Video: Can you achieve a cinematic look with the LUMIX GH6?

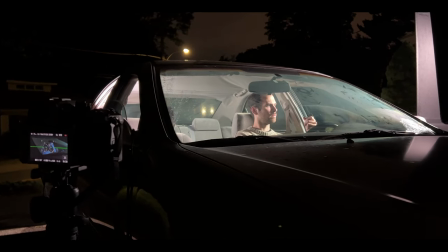[0:00]
You've probably heard the term cinematic video on YouTube. It gets thrown around a bunch. But what does it actually mean for an image to be cinematic?
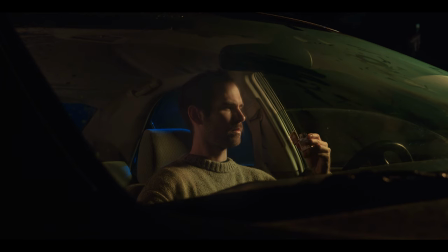[0:07]
And can you really achieve that look with a mirrorless camera? Let's find out.
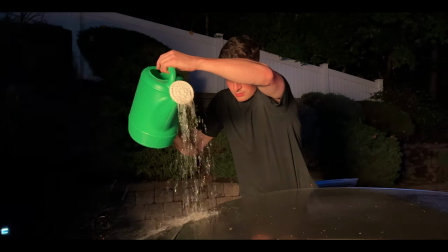[0:12]
The truth is there are so many important factors that go into creating a cinematic image. It's not just one thing. But today we're going to explore some of these factors and teach some common techniques used by professional filmmakers to create these film-like images. So I think the term cinematic in this case is actually synonymous with depth. All the principles that we'll be talking about today really just ladder up to adding more dimension to your final
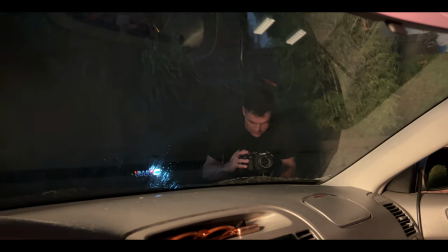[0:33]
image Rather than just talking through these principles Let's actually see them in action with this nighttime car scene.
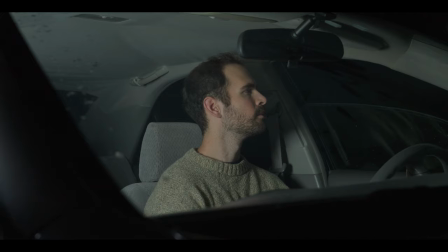[0:38]
In today's video I will show you how I went from this to this using a few simple tricks. First, let's talk lighting the far side key This is the most common tip for good reason
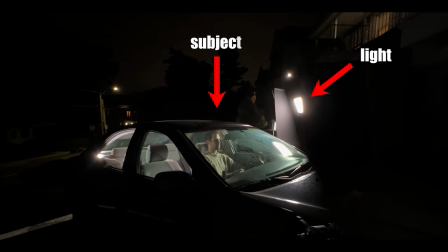[0:48]
having your subject between your light source and camera instantly adds more dimension to your image.
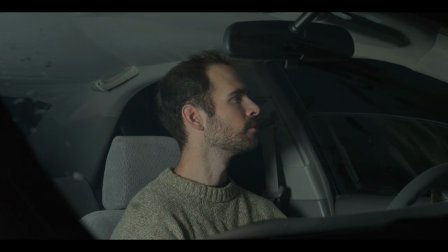[0:54]
Just look at the difference between this shot, which is lit near side, versus this shot, which is lit far side. Having your key light on the near side just flattens your whole image out, which eliminates any opportunity for depth.
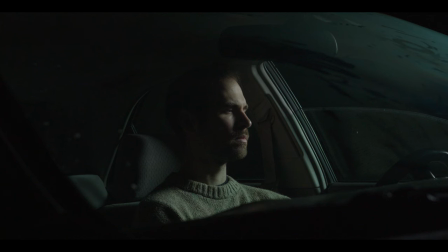[1:07]
Tip number two, the checkerboard frame. So honestly, I like how this image looks already. I think you could honestly stop here, especially if you only have one light. But let's say you're seeing calls for more level, or your director wants more light on your subject, here's what I would do.
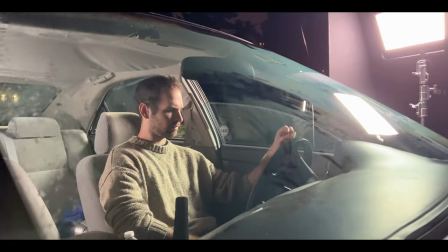[1:20]
With our key light looking good, Let's add a small backlight so it's gonna hit the neck of our subject just to pull them out of the seat a bit more
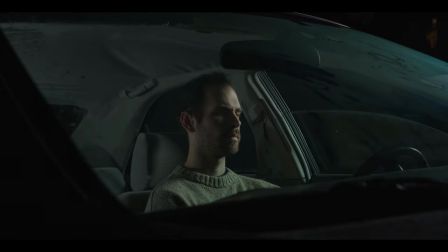[1:27]
I also want to up the ambient level of the car so nothing fades totally to black inside to accomplish this I'm just using these small magnetic lights that I can just stick right to the inside of the car I didn't like that the back window was totally black
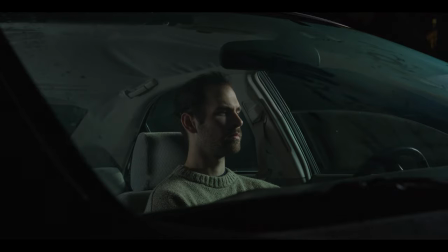[1:40]
So I added one more hard light hit the back window and his seat like I said before we're going for as much depth as possible. And in order to accomplish this a lot of movies will utilize a checkerboard frame which is alternating light to dark points across an image. Next let's play with the color of these light sources. So what I'm going to do is I'm going to change the color temperature of the key light and our back lights to be warmer. This will create the feeling that maybe this light's coming from a street light or a house. To create even more separation I'm going to utilize color contrast with my hard light hitting the seat.
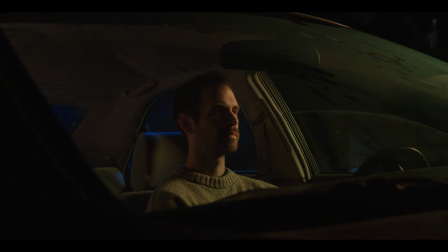[2:10]
I'm going to turn that completely blue make it more of like a stylized moonlight kind of feel.
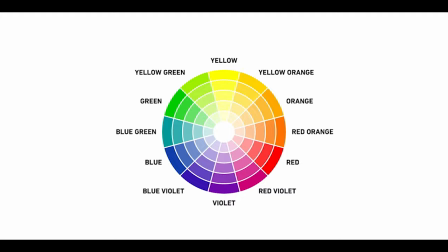[2:15]
I always like to have lights on the opposite end of the color wheel to maximize this effect. Next tip is adding foreground elements and texture.
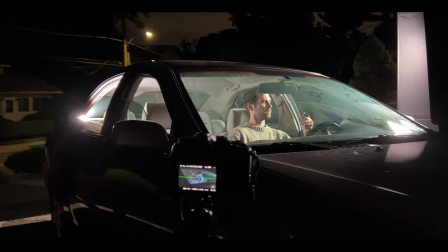[2:22]
Whenever I'm shooting video I like to add elements in the foreground and kind of dirty up the frame a little bit. If it's too clean it feels kind of contrived.
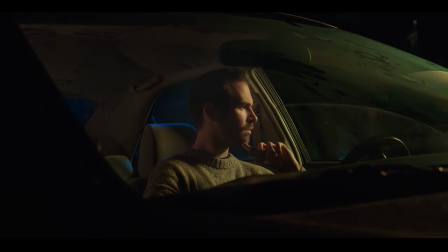[2:29]
So a reason I chose this composition was because I could shoot through the frame of the windshield again adding more depth. You'll also find that it's raining during a lot of nighttime time car scenes and movies. This adds some cool reflections and highlights, so I tried to recreate this.
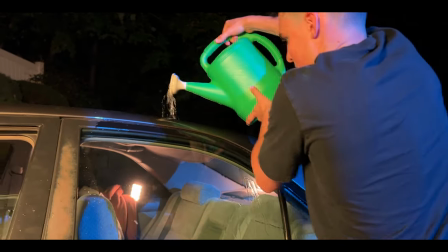[2:44]
I don't have a rain machine or a hose, so I just use a watering can. And it sort of worked.
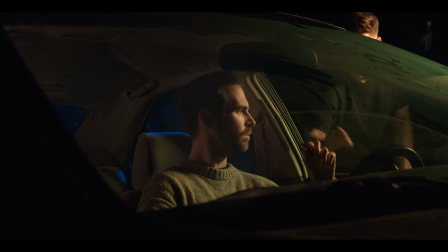[2:48]
You can kind of see in the image there are some nice little highlight points on the window and then even a drip down the windshield.
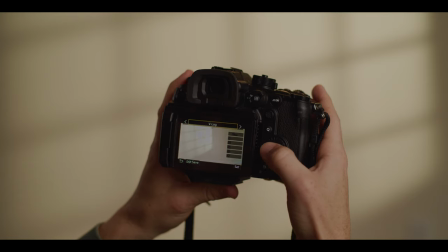[2:54]
As far as camera settings go, I'm shooting on the Lumix GH6 in V-Log, 24 frames a second with 180 degree shutter angle.
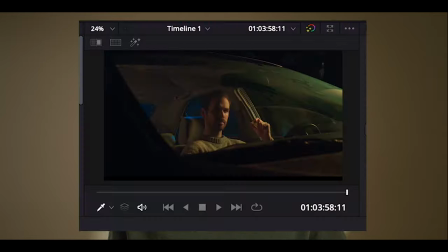[3:03]
I did some light color correction in post just to play with the contrast and alter the colors a little bit. and just focus your attention on the subject. So can you actually shoot a cinematic image with a mirrorless camera like the GH6?
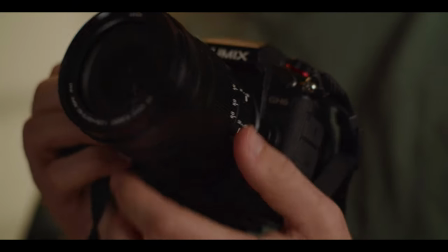[3:16]
Absolutely. The GH6 is a super powerful camera with a lot of incredible features. You don't need the most expensive cameras to make compelling images.
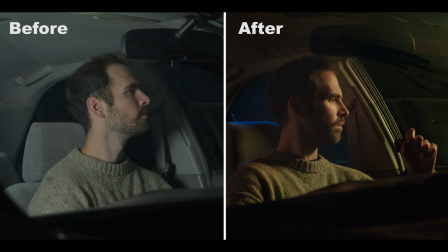[3:23]
It's more about what you shoot and how you light your subjects. If you liked this video, please leave a comment on what sort of lighting scenario you'd like me to tackle next and hopefully I'll see you in the next one.